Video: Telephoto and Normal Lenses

Hello, movie makers. In the last video, I talked about wide-angle lenses. In this video, I'll cover telephoto and normal lenses. Let's start with telephoto lenses. Basically, every quality I describe for wide-angle lenses, the exact opposite is true for telephoto lenses. So whereas short lenses expand space, long lenses compress space.
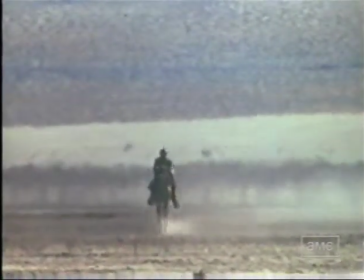You can see that in this opening shot from High Plains Drifter, where Clint Eastwood rides his horse toward the camera, but very little forward progress is made.
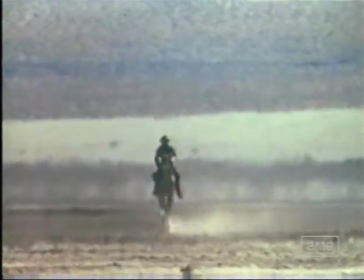He rides and rides and rides and basically goes nowhere. It gives the character an unnatural, otherworldly feel.
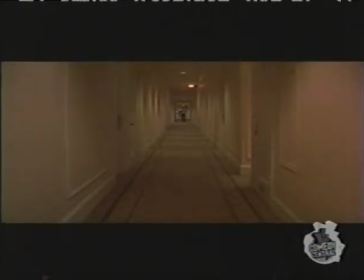This compression of space can also be seen in this sequence from Heartbreakers, where the telephoto lens gives the impression that Ray Liotta is making very little progress towards his destination.
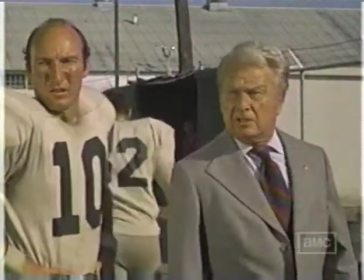Here's one more example from The Longest Yard, where Burt Reynolds is shot with a telephoto lens,
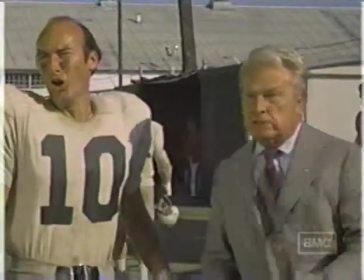in effect slowing down his escape and adding to the tension of the scene.
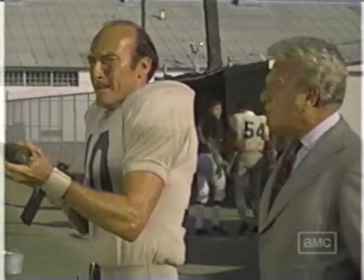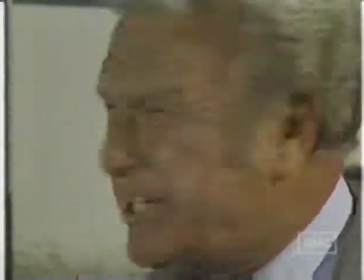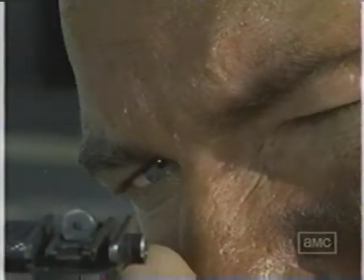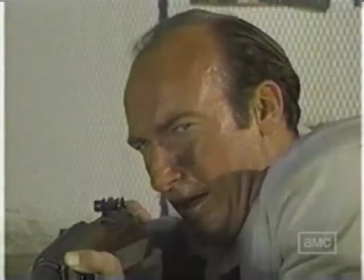If you want to flatten space for whatever reason, the telephoto lens is the lens for you. and the more telephoto the lens is, the more the spatial perspective will be flattened. So a 100mm lens compresses space more than a 75mm lens. Akira Kurosawa employed telephoto lenses to replicate the two-dimensionality of Asian art, and Martin Scorsese used telephoto lenses on The Last Temptation of Christ to compose shots that were reminiscent of Renaissance painting. Another feature of the telephoto lens is that it has very shallow depth of field.
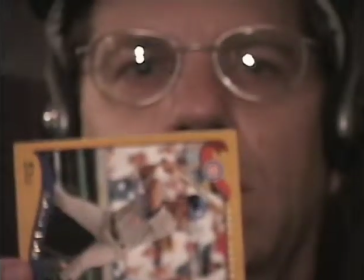So if you want to do a rack focus, you should probably be using a telephoto lens.
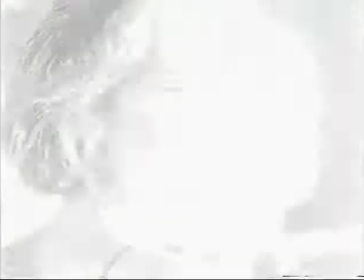The telephoto lens will keep the focus on your subject crisp while the focus everywhere else is soft. If you want the viewer's attention directed to the subject, the telephoto lens will accomplish it.
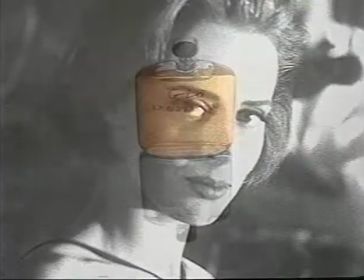That can lead to some gorgeous sequences like this one from a David Lynch commercial. The normal lens might not seem as interesting as the other two, but it's the most commonly used lens and there's a reason why. The normal lens produces the most naturalistic perspective.
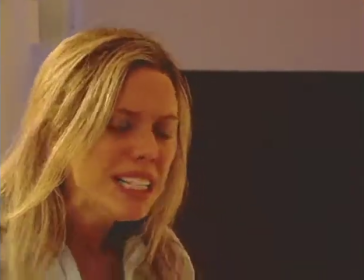So if you want the viewer immersed in your story and grounded in the reality of your characters and situations, the normal lens is your best choice.
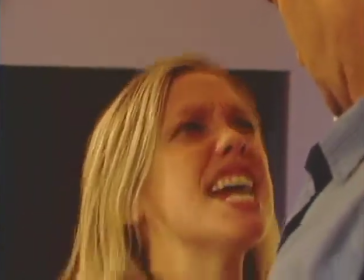You'll see it utilized for very straightforward storytelling like The Godfather, Out of Africa, or Ordinary People.
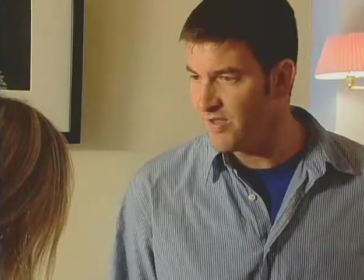It won't distract the viewer and will encourage a sense of reality. To recap, wide-angle lenses are used when you want to expand space, create a distorted perspective, minimize camera movements, or generate a lot of depth of field. Telephoto lenses are used when you want to contract space, have shallow depth of field, and want to focus the viewer's attention on a single subject. Normal lenses are used when you want to present the viewer with a naturalistic, distortion-free perspective. Lens choice is important. They determine the way the viewers will see the world you're presenting them. So make creative and informed lens choices.